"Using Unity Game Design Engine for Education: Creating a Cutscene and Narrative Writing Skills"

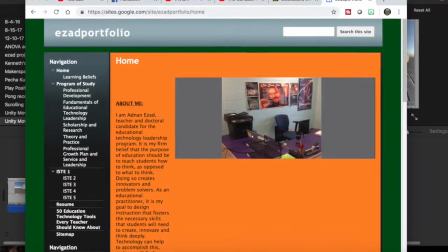0:00 So, this is the second of a series of videos in which I discuss how the Unity game design engine
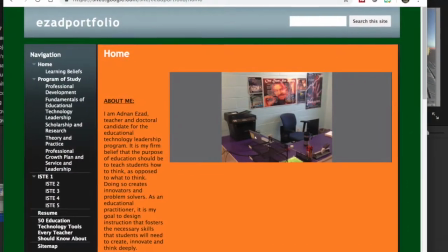0:05 can be systemically leveraged in activities for students that would allow them to apply narrative writing skills.
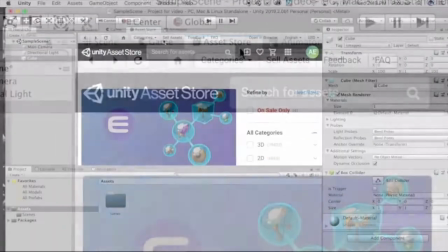0:11 In the previous video, I described how to create the virtual environment in which the story will take place using the Asset Store,
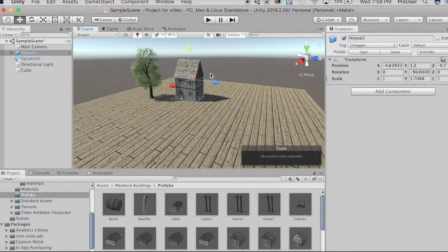0:17 and how to use some of the basic tools of the Unity game design engine.
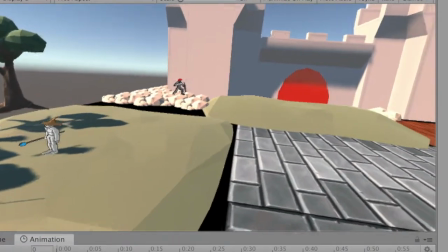0:21 In this video, I will demonstrate how to create a cutscene complete with voiceover, music, and sound effects.
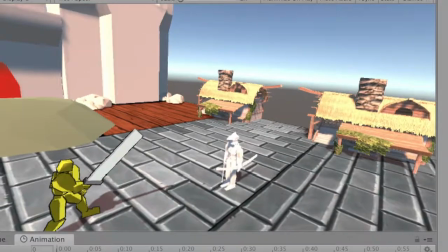0:27 Particulars regarding how this activity allows for authentic application of narrative writing skills in Common Core or New Jersey State Learning Standards will also be discussed.
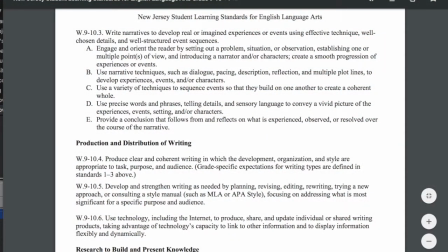0:37 These particular standards will be the focus of this video, and as I play the cutscene that I created,
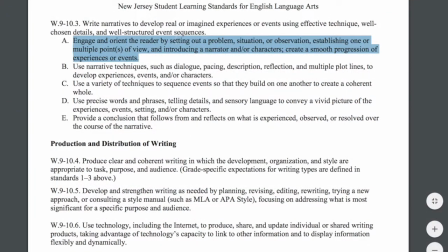0:43 which sort of presents a dystopian medieval version of Fahrenheit 451, notice how skills associated with them are being employed,
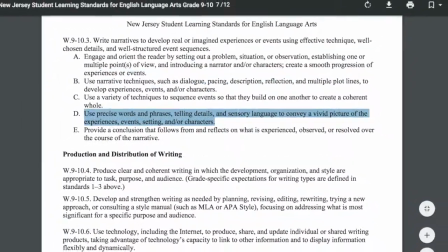0:51 and how the use of multimedia features enhances my ability to tell the story, thereby pertaining to this standard right here, which is oftentimes not focused upon.
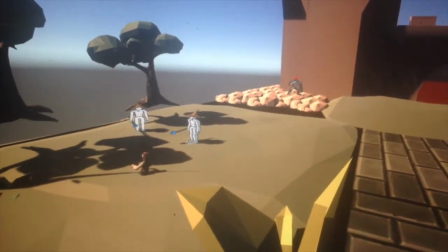1:03 The Kingdom of Babel. For centuries, magic was the epitome of their strength.
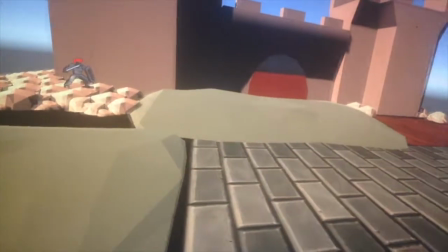1:10 Practitioners of magic dwelled amongst the ranks of the commoners. Healers and protectors they were,
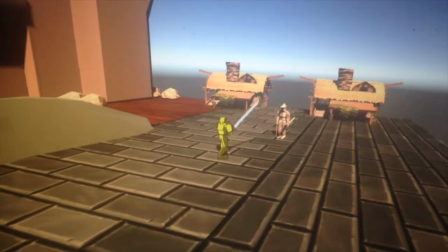1:18 shielding the kingdom with the likes of their skilled warriors, fighting off disease and sickness.
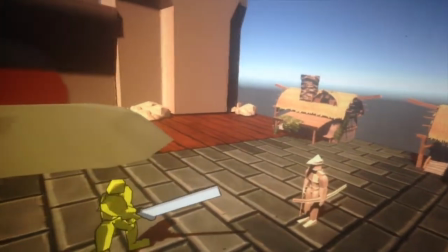1:26 Libraries of books and spells could be found within the most modest dwellings of the common folk,
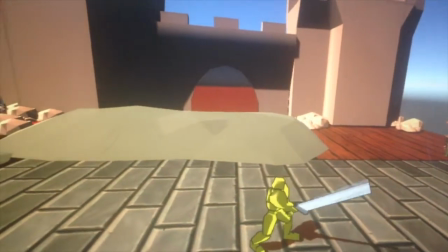1:31 until the few seduced by the evils of black magic wrought the king's onslaughts.
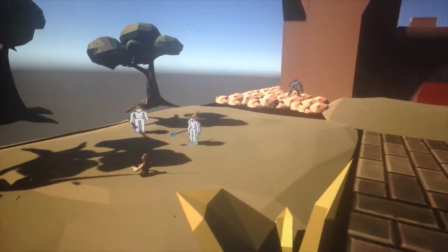1:41 And so let's take a look at that clip again with my commentary.
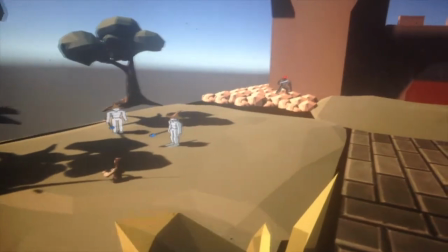1:44 And notice how the music is supposed to complement the description of the society being a prosperous one.
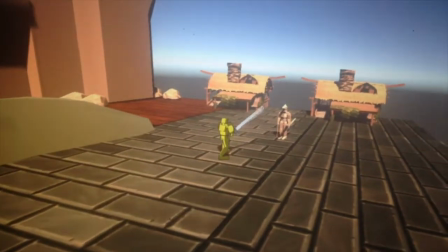1:50 You have these protectors of the realm sparring there, and I use figurative language to describe the abundance of information that the commoners had access to.
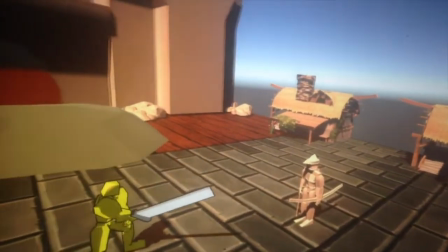1:59 I intentionally pan the camera toward their houses to provide a visual of how modest they are.
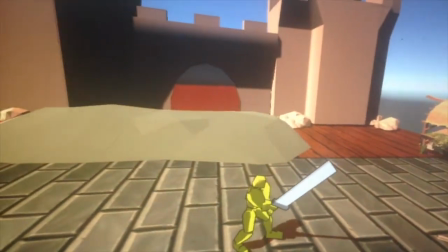2:04 Then the music starts to fade and you hear some fire crackling in order to create an
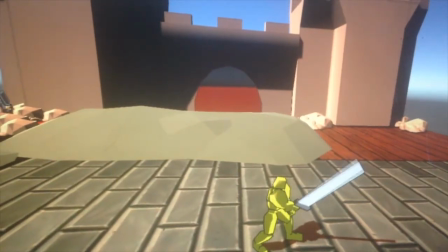2:09 ominous atmosphere when describing the king's displeasure with the common people dabbling in black magic.
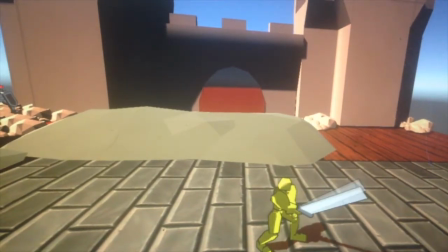2:15 The implication being that the books of magic were subsequently all burned by the order of the king.
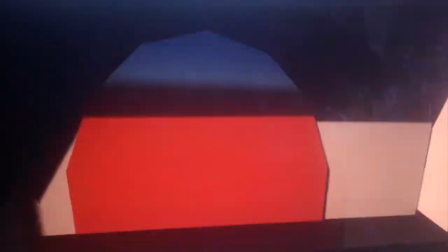2:21 Then there's that dramatic zooming of the camera toward the castle's entrance because, the king is evil.
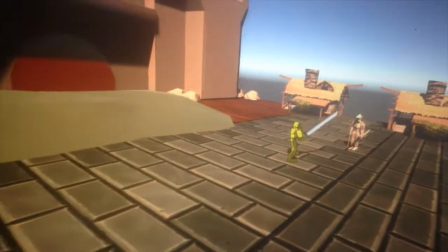2:27 There's nefarious stuff going on there.
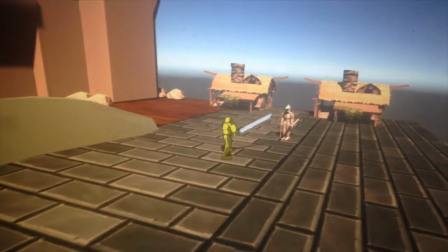2:30 In any case, all of the multimedia components are meant to complement the different elements of the plot that I'm revealing.
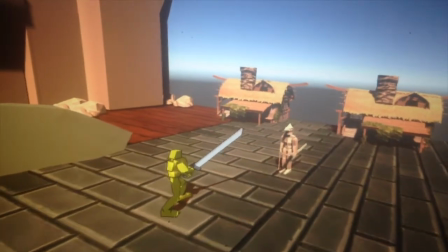2:38 This is still a work in progress, so I've yet to finish the story or create any playable parts,
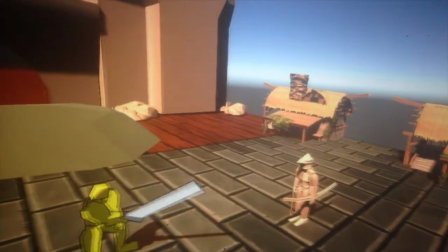2:43 but you see how having this as an option for a narrative writing project offers students an authentic
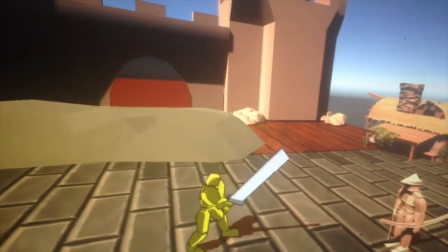2:48 application of narrative writing skills and affords them more avenues through which they can convey their ideas,
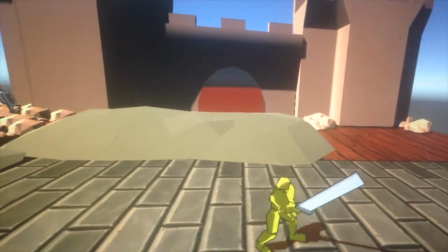2:54 what with all of the multimedia components. And now I will demonstrate how to use the different tools to add these multimedia components.
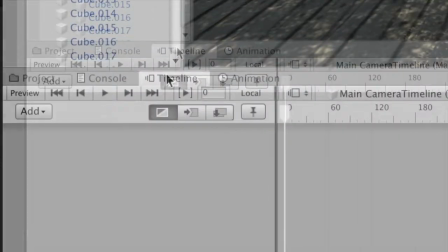3:04 So let's start with the camera. In order to manipulate the camera, you will have to create an animation track for the timeline.
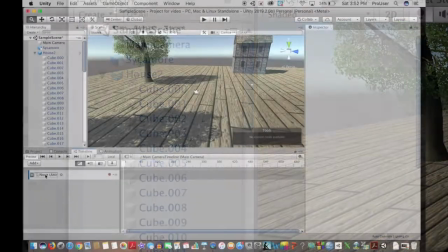3:14 And since we're making an animation for the camera, we want to drag that component into the timeline from the hierarchy.
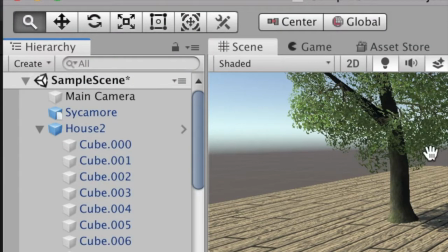3:21 Then we'll select the camera and use the Move tool to drag the camera to the desired starting point.
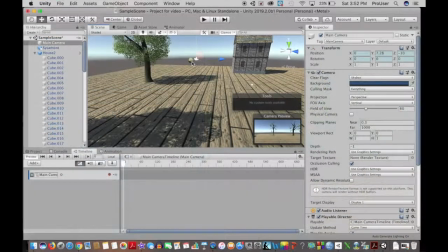3:27 And you'll notice that in the bottom right corner, there's a preview of the camera views,
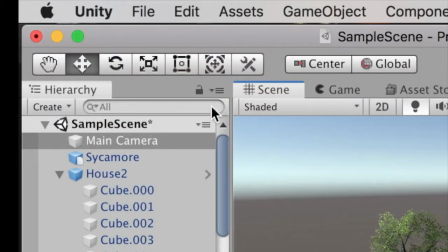3:32 so we may have to rotate the camera using the Rotate tool in order to get the camera to focus on what we want it to focus on.
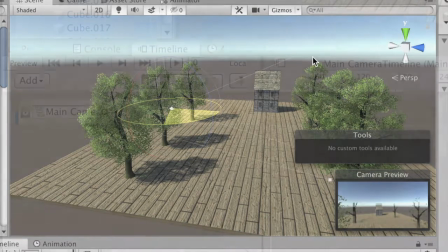3:40 And then we're ready to start recording. So hit the record button in the timeline.
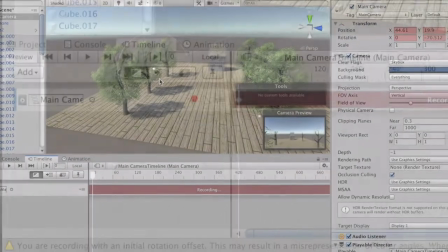3:44 Then move the marker to indicate how long the motion you will record is going to take place.
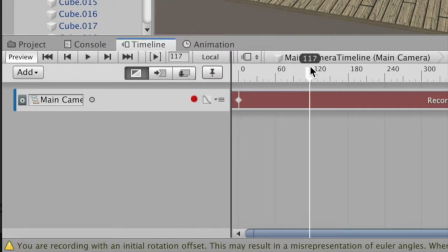3:50 My timeline, as you can see, is set to measuring the time in frames.
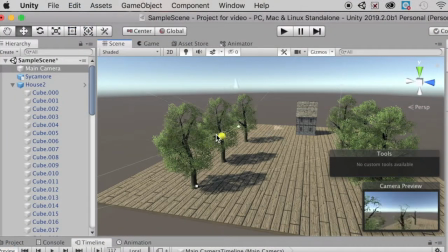3:54 And then you could use the Move or Rotate tool to capture the camera's movement for the designated number of frames.
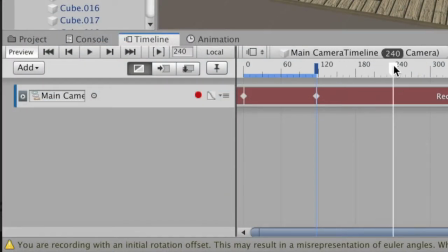4:02 Then we drag the marker over again to capture each subsequent motion for the camera.